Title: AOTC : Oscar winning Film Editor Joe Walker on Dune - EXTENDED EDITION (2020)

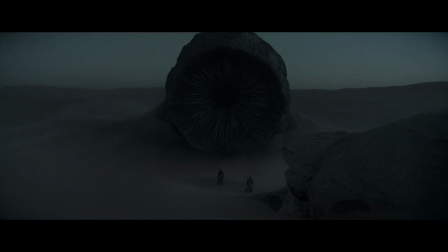[24:40]
We're in the deep desert and these things are the size of a tower block or a skyscraper, and they follow rhythmic noise. We just felt like it was important to make a kind of big statement.
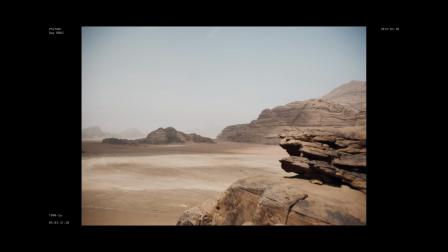[24:54]
Denny had shot this extraordinary landscape shot, looking into this flat expanse of sand. And I mean, it's 17 seconds long, which it doesn't sound like a lot. But actually, at that point in a film, you know, you're very conscious of the fact that your audience is, you know, it's waiting for you to get a wiggle on and resolve this story. They know it's going to resolve, they just don't know how. And we've got this last big obstacle before hopefully there's a resolution. So it's kind of a little bit, you know, daring do to put in a shot of 17 seconds. And especially when it's in the initial stages, it's just a plate shot of the expanse of desert.
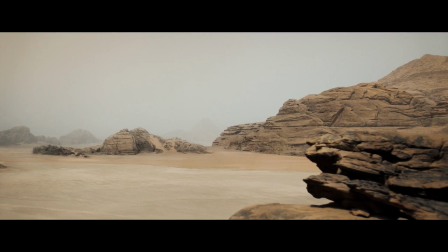[25:37]
And we were saying, no, we need to feel the music come to an end, then we need to feel the roar underneath,
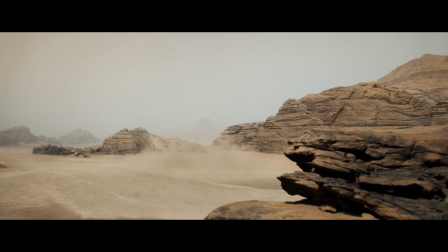[25:43]
wait for it, and then erupt. See the collapse and then cut, you know, it has to have these sort of four or five beats within the one shot, which in the initial stages, it's just a beautiful GV of the desert. It doesn't have that narrative element. So how do you build that up? You know, maybe at that stage we're using temp tracks, maybe also with the sound team. I'm saying, OK, this is what it's going to be like. And that's, you know, I'll put a little red dot and say, that's when we first see the worm erupt. That's where we're going to see the sand collapse behind. You build it up with the use of the team.
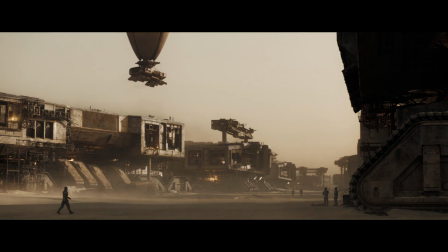[26:28]
Together, we're trying to find the whole rhythm of the film and to allow all departments their moment in the sun.
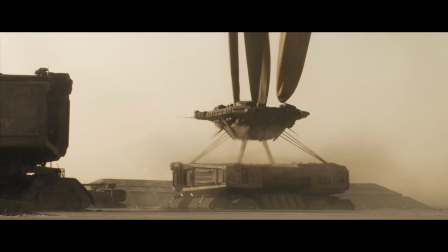[26:35]
I mean, a good example, there's a shot in a kind of engineering yard. We're about to go out into the desert.
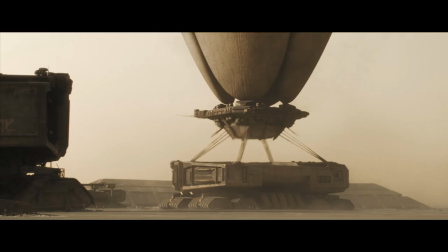[26:44]
It occurred to us relatively late that we should show how a carryall works.
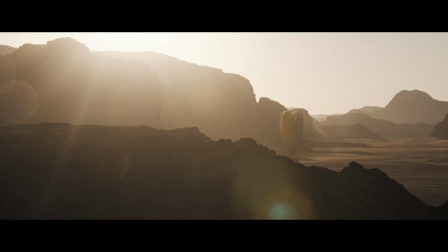[26:52]
It shows you the thing successfully picking up a spice harvester. The idea is you'll understand better later when it fails to do that. And the very first concept of that was actually somewhere on my iPhone,
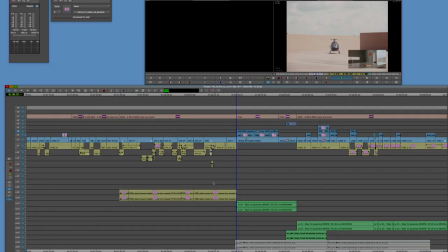[27:07]
I've got a picture of Denny's hand picking up a box of matches or something and just showing how long it should take.
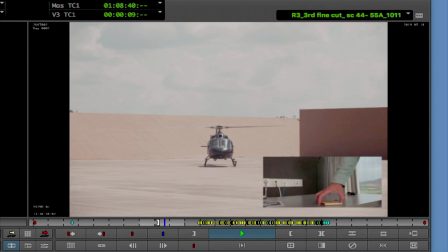[27:15]
As you said, you need something there to give you a sense of the pace and the timing. You just add details until it's convincing at the end of the day. I put such nonsense into this cut. Well, tell me a little bit about The Hunter Seeker.
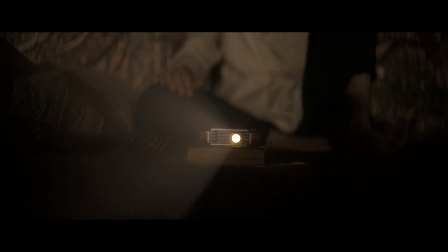[27:31]
Tell me about that, cutting the first time.
...rhythmic noises which attract the sandworms.
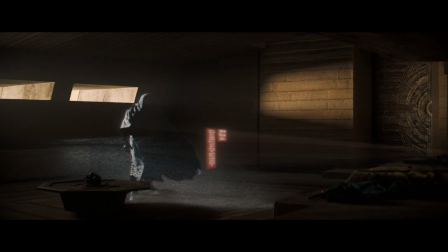[27:37] The Fremen cross desert spaces using the sandwalk. A dance-like motion with...
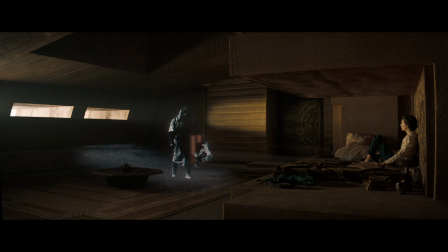[27:42]
The Hunter Seeker sequence is a sequence where Paul Atreides is looking at a film book with the most amazing English voiceover. Who did that? I don't know, but everybody should hire him. I am Denny's kind of go-to for the sweet-talking sound of British imperialism. Now back to the hunter-seeker. So Paul's reading this book. Yeah, it's a nasty little bug that comes out of a hole in the headboard of his bed.
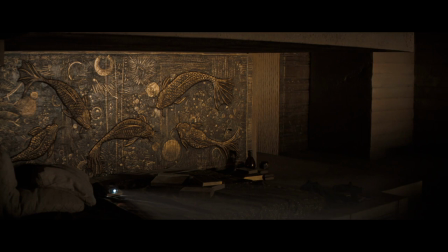[28:13]
It creeps around the room and it makes a rather nasty silvery noise.
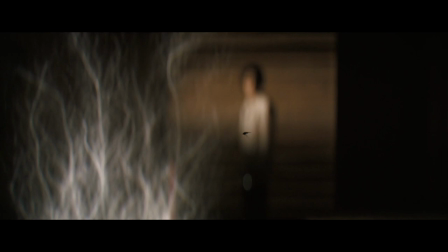[28:18]
One component of which was my assistant Mary's voice pretending to be a fly.